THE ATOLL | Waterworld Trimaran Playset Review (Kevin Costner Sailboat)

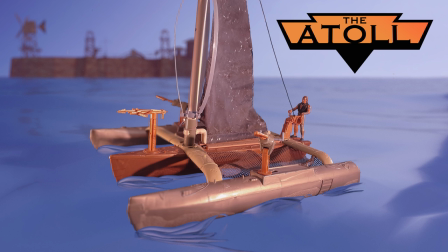0:00 Hello and welcome. Today we'll be taking a deep dive into the Trimaran vehicle playset from Kenner's 1995 Waterworld toy line, as well as a look behind the scenes of how that iconic piece of movie history was constructed and operated to create those unbelievable scenes in the film.
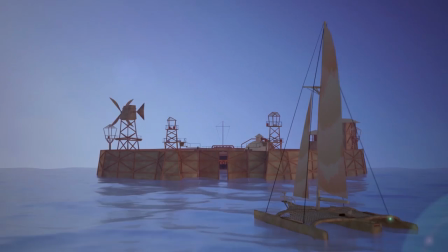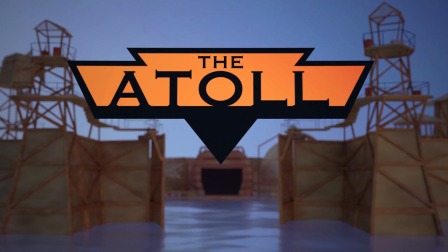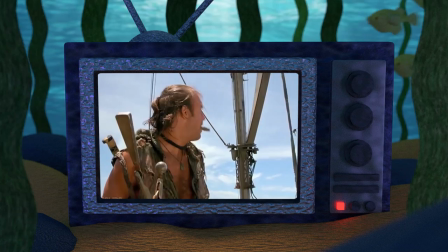0:29 Turning to his steering console, he threw levers that converted the ship into something quite unexpected.
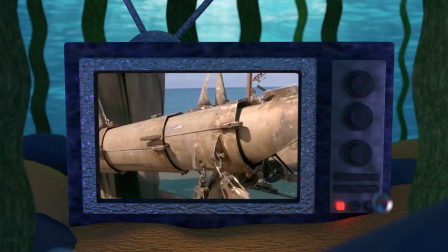0:35 The egg-beater sail folded into the mast, which extended to twice its height, and a boom appeared from out of the center hull's deck.
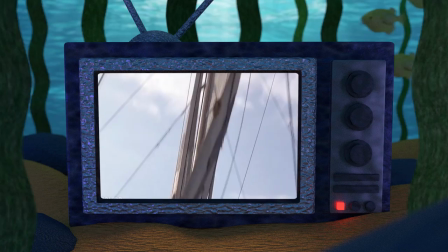0:43 Sails unfurled, jib, mainsail, mezzan, as the troller suddenly,
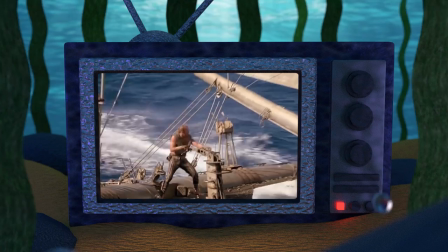0:49 almost magically, transformed itself into a sleek racing yacht.
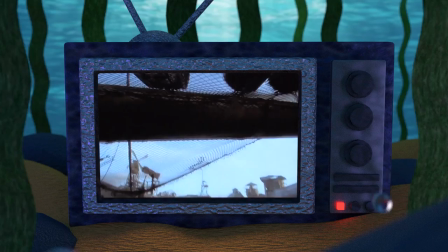0:58 Welcome to the Atoll, your home for Waterworld fandom.
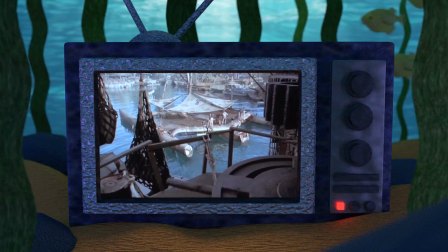1:02 On this channel, we dive deep into everything Waterworld to make new discoveries about this cult sci-fi adventure franchise.
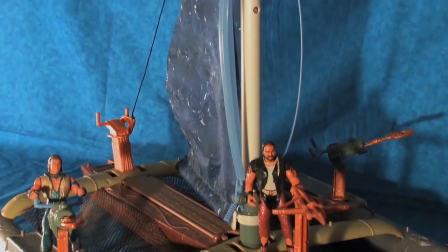1:11 This video will conclude my Kenner Waterworld toy reviews with a look at the spectacular and unique Trimaran playset,
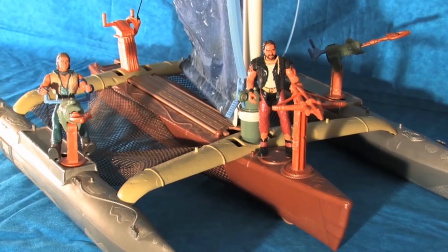1:20 and all the details about the film's actual set piece that have found their way into the toy counterpart.
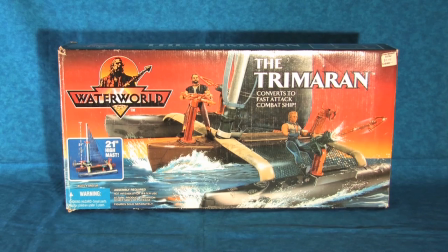1:26 Let's first take a look at the box that the playset came packaged in.
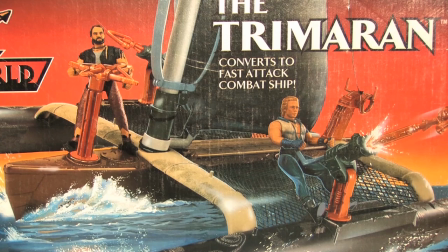1:31 The front of the box displays a beautifully rendered illustration of the toy in a semi-realistic action figure reality, with the Bola Attack Mariner and the Atoll Enforcer taking gunner stations on the deck of the ship.
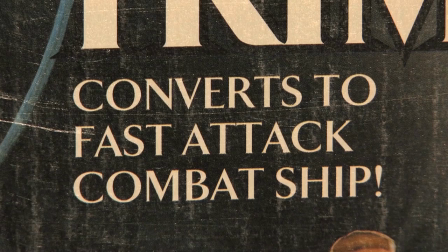1:45 The front of the box also states the Trimaran's ability to convert to fast attack combat ship,
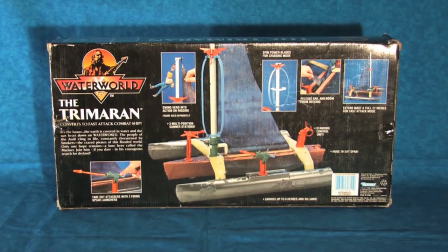1:51 as well as information on the impressive size of the toy.
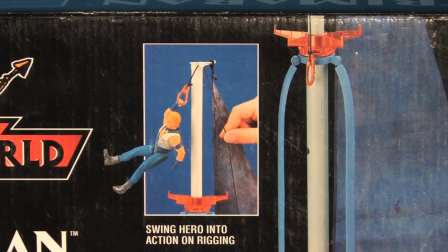1:56 On the back of the box is the logo and a brief synopsis of the film.
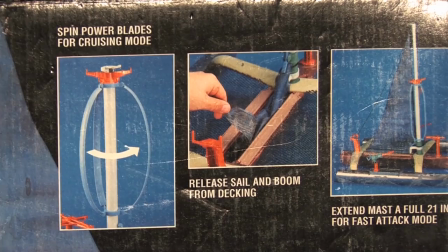2:00 The back of the box also has a wonderful spread of photographs and text that detail the various action features incorporated into the toy. More on all these in just a moment.
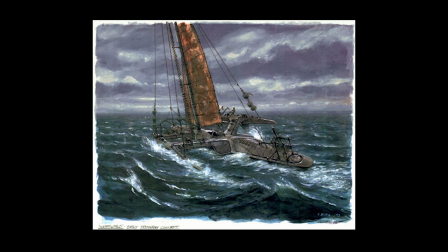2:12 But let's first go back to the initial inception of the Trimaran set piece and how it came into existence. Concept artist Steve Berg's first task on the film was to come up with a quote, hero boat for the main character to inhabit.
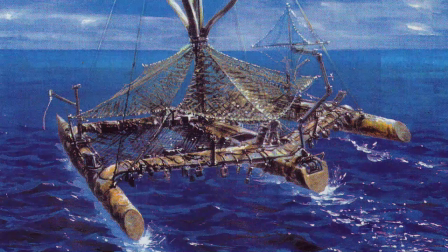2:27 He initially toyed with the idea of a catamaran, a dual-hulled yacht,
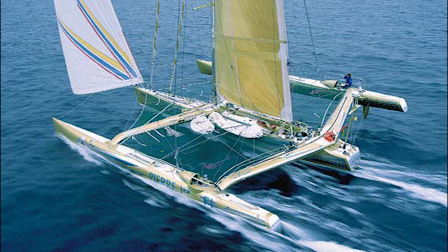2:32 but ultimately went with the Trimaran for its stability and aesthetic possibilities.
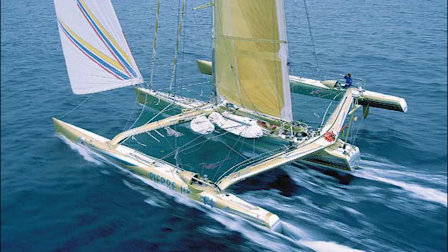2:38 While flipping through a sailing magazine, Berg encountered a Trimaran racing yacht created by the French company called Jeannot.
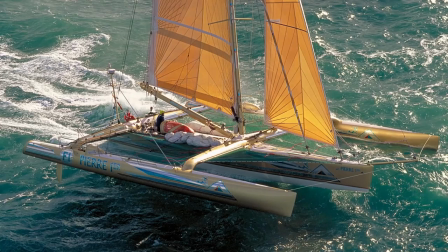2:46 The yacht was the fastest in its class and intended for transatlantic open ocean racing.
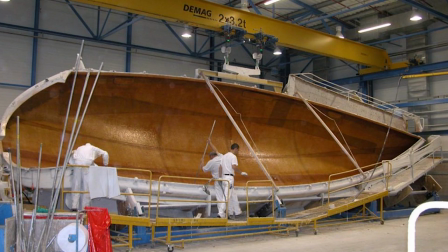2:52 The 60 by 45 foot boat was both powerful and exotic, the perfect hero boat for Waterworld, and moreover, Jeannot agreed to come on as full collaborators with the Waterworld film crew.
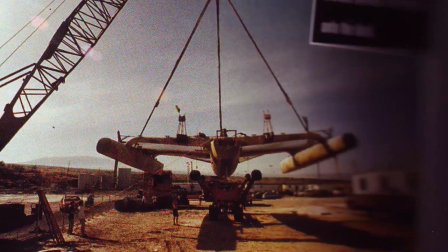3:07 However, the Jeannot racing yacht would undergo major modifications to bring it into the Waterworld universe.
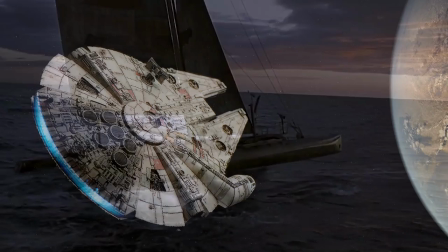3:14 Similar to the Millennium Falcon in Star Wars,
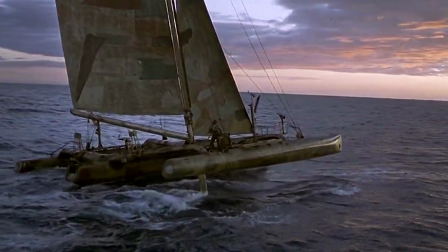3:17 the production designers wanted the Trimaran to be futuristic looking while also being aged by centuries at sea. Furthermore, Dennis Gassner, lead production designer on the film,
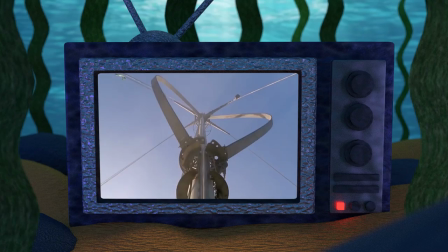3:28 wanted to show visually the down and dirty ingenuity of the Mariner through the design of the boat.
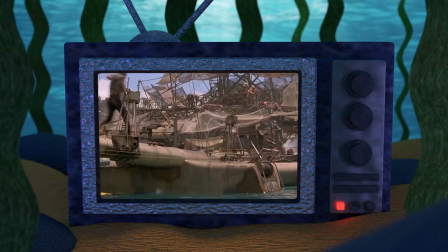3:34 This would be accomplished through its incredible transformation ability.
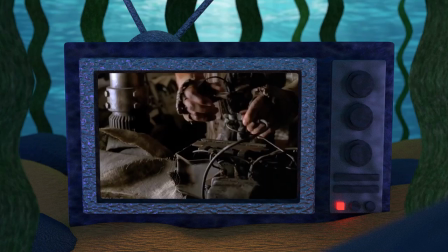3:40 The Mariner is a tinkerer by nature,
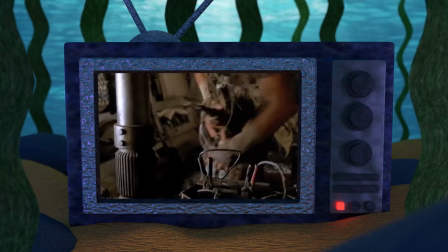3:43 so it's only fitting that he would be constantly modifying his vessel and home to best fit his lifestyle.
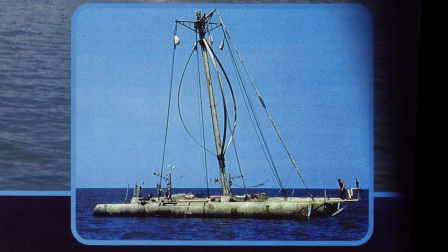3:50 It was determined that the Trimaran would have two different modes, a utilitarian trolling mode and a high-powered escape mode.